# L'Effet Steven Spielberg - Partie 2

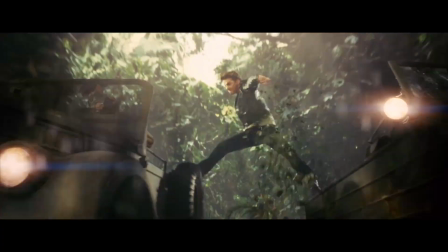Quand des plans intermédiaires d'une séquence d'action sont tournés sur fond bleu, avec un éclairage différent du tournage live, ça ne peut jamais fonctionner.
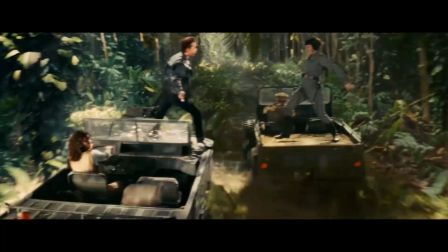On peut toujours bidouiller l'image pour corriger les intensités de lumière, les couleurs ou même rajouter des ombres, il y aura toujours quelque chose qui ne fonctionnera pas, peu importe le temps qu'on passe dessus.
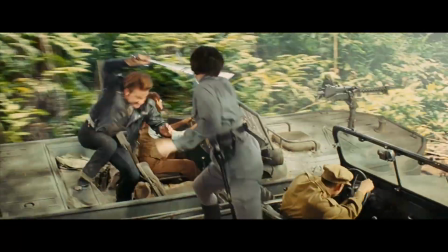D'où l'importance, lors d'un tournage, de prendre le temps de faire très attention à l'éclairage pour les VFX à venir.
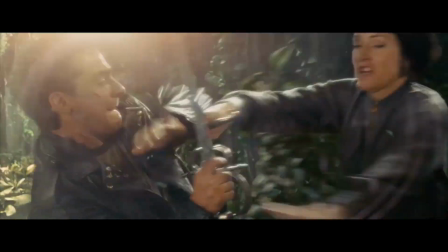Ou alors tout simplement d'éviter de tourner en studio, ce qu'il aurait sûrement fallu faire à de nombreuses reprises.
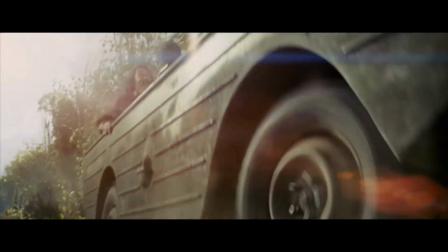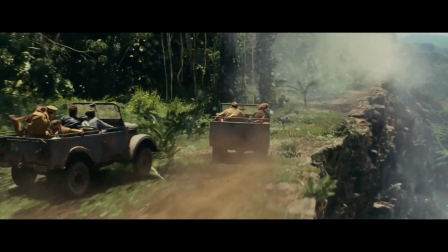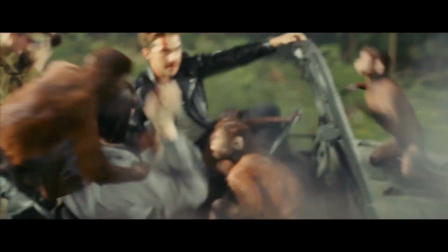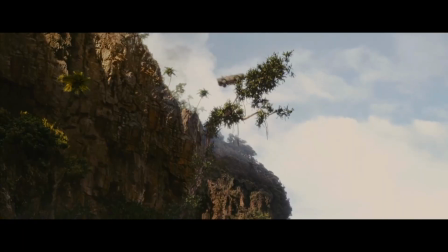À cela s'ajoutent bien sûr les acrobaties numériques improbables, qui ne favorisent pas nécessairement la crédibilité de l'ensemble.
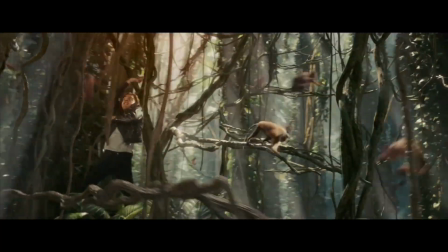D'autant qu'ILM s'essaye à la création d'une forêt virtuelle, ce qui n'est pas simple du tout en 2008, un an avant Avatar d'ailleurs.
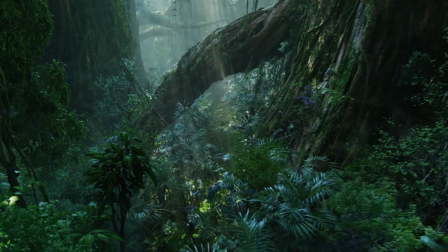On notera justement que dans Avatar, si les plans fonctionnent aussi bien, c'est justement parce que tout est virtuel, il n'y a pas de dissonance puisque tout vient du même moule.
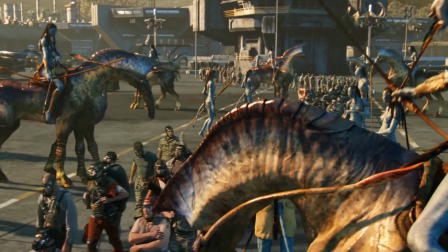Vous remarquerez que justement, les plans qui fonctionnent le moins, ou ont le plus mal vieilli, sont ceux impliquant des acteurs.
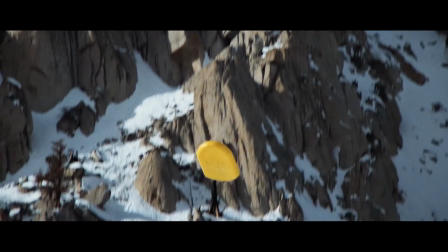Toutefois, il faut bien avouer qu'il y a toujours eu des scènes cartoonesques dans les Indiana Jones,
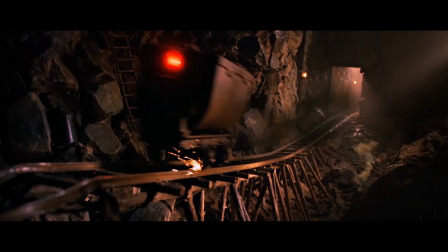je pense en particulier à la séquence des chariots dans le Temple Maudit, ou la poursuite dans les airs puis au sol contre les nazis dans le suivant.
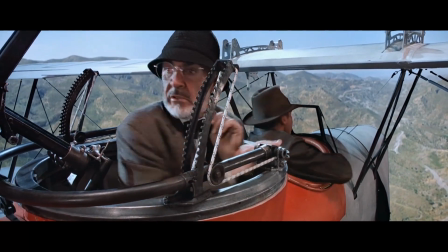Sur celle-ci, les incrustations étaient déjà pas dingues pour l'époque, je trouve, et ont encore plus vieilli aujourd'hui.
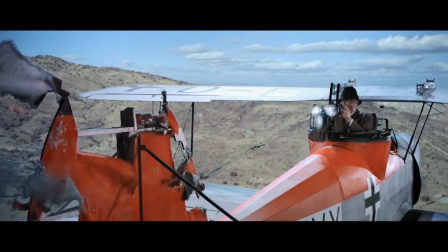Mais évidemment, les faiblesses visuelles liées aux effets pratiques des années 80, comme c'est le cas ici,
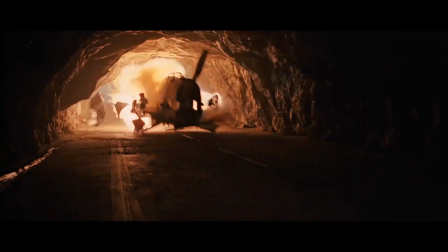puisqu'il s'agit de maquettes, sont souvent plus facilement acceptées par les gens qu'un plantage numérique des années 2000.
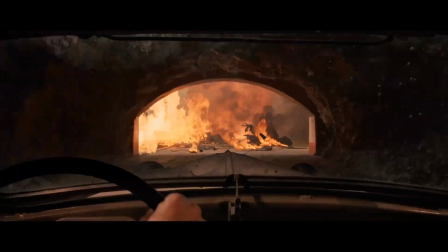Surtout quand il s'agit du quatrième volet d'une saga qui présente une approche technologique différente.
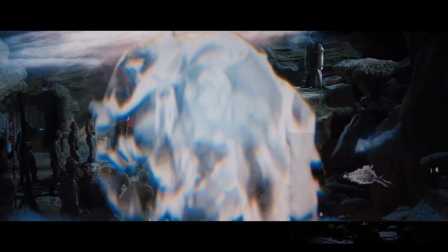La séquence finale des aventuriers de l'Arche perdue montre des fantômes filmés sur fond noir avec des mannequins ou des marionnettes animées dans un bassin.
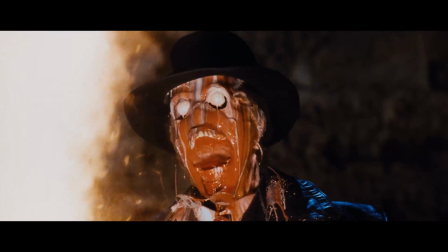La tête de Thoth qui fond est une reproduction de celle de l'acteur, où deux radiateurs font fondre la gélatine qui représente sa peau. À vitesse normale, la décomposition dure 10 minutes, mais filmée à une image par seconde, la transformation est accélérée.
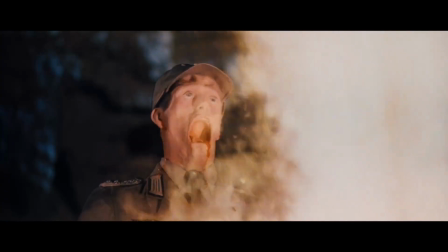Pour le colonel Dietrich, l'intérieur de son visage est creux, il y a donc une machine qui aspire l'air, ce qui comprime le visage.
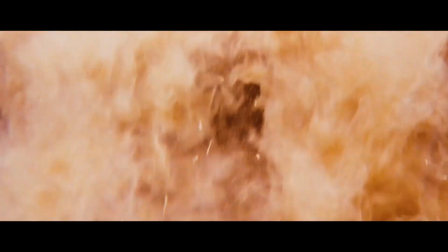Enfin pour Belloc, son crâne en plâtre explose grâce à des canons à air et des charges explosives.
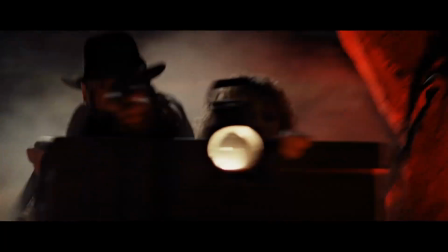Dans le Temple Maudit, la séquence des chariots est tournée avec les acteurs pour les plans rapprochés sur eux,
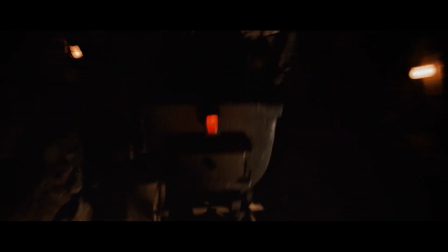ainsi qu'en stop motion avec des marionnettes dans une maquette pour d'autres plans plus larges et complexes.
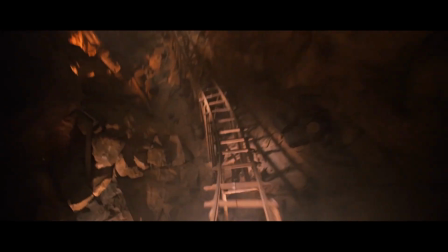Le faible budget alloué aux effets spéciaux du film empêche de construire une gigantesque maquette pour les décors.
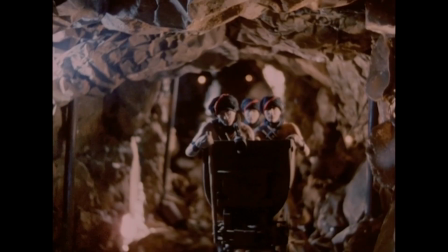Ils font alors que 30 cm de large et sont en papier aluminium peint pour donner cet aspect de roche.
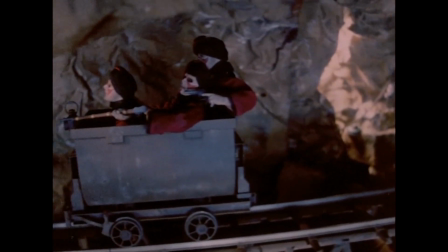La taille des tunnels est donc adaptée pour être juste un peu plus grande que l'appareil photo Nikon utilisé pour prendre les photos.
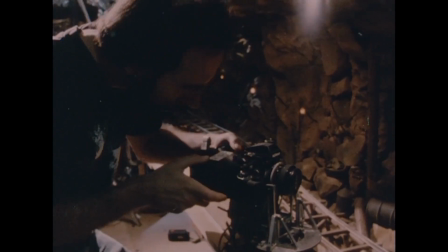Cet appareil est transformé en caméra en y insérant une pellicule de film à l'arrière.
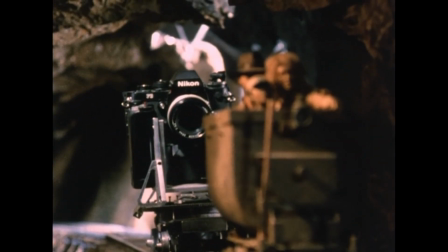Elle est placée sur un chariot, avance lentement et filme, ou plutôt prend des photos, à une image par seconde.
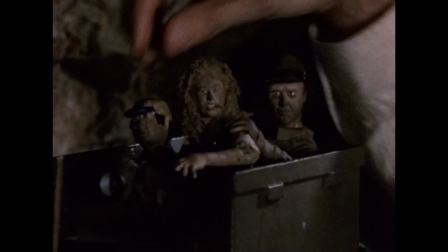Le rendu final est accéléré tout en étant fluide grâce à la lenteur des déplacements.
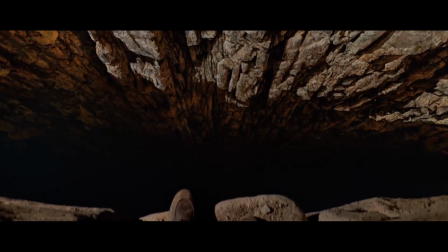Dans la dernière croisade, la troisième épreuve pour récupérer le Graal consiste à faire un acte de foi pour traverser un pont invisible.
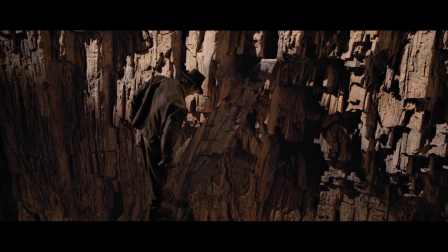Sur ce plan, l'idée est de jouer avec la perspective du décor, de manière à ce que le pont soit invisible au début, pour se révéler progressivement.
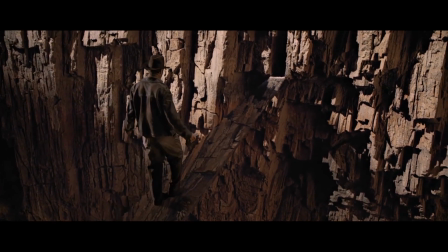L'acteur est filmé entièrement sur fond bleu, et plusieurs mois plus tard, une maquette du décor et du pont sont construites,
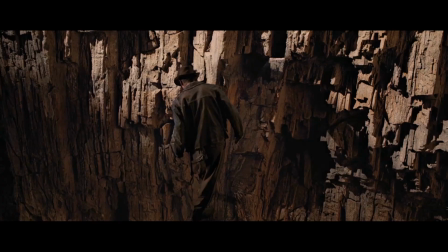avec la caméra placée par rapport à la première image du plan, où le pont est censé être invisible.
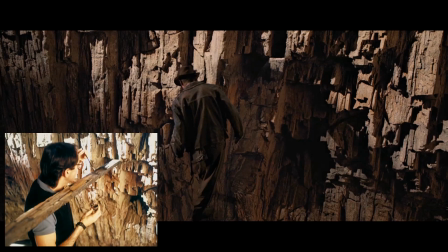Un artiste peint le décor, et en particulier le pont,
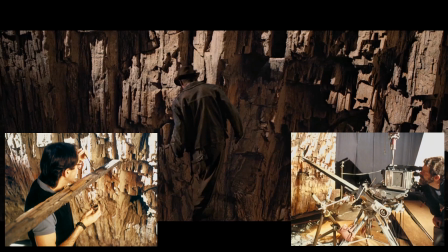en regardant à chaque fois à travers l'œilleton de la caméra pour peindre exactement de manière à ce que le pont se mélange avec la falaise, du point de vue de la caméra.
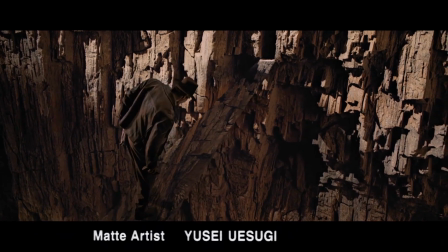Un travail assez incroyable réalisé par Yusei Yuzegi, qui réalisera d'ailleurs 2 ans plus tard le matte painting du pays imaginaire dans Hook.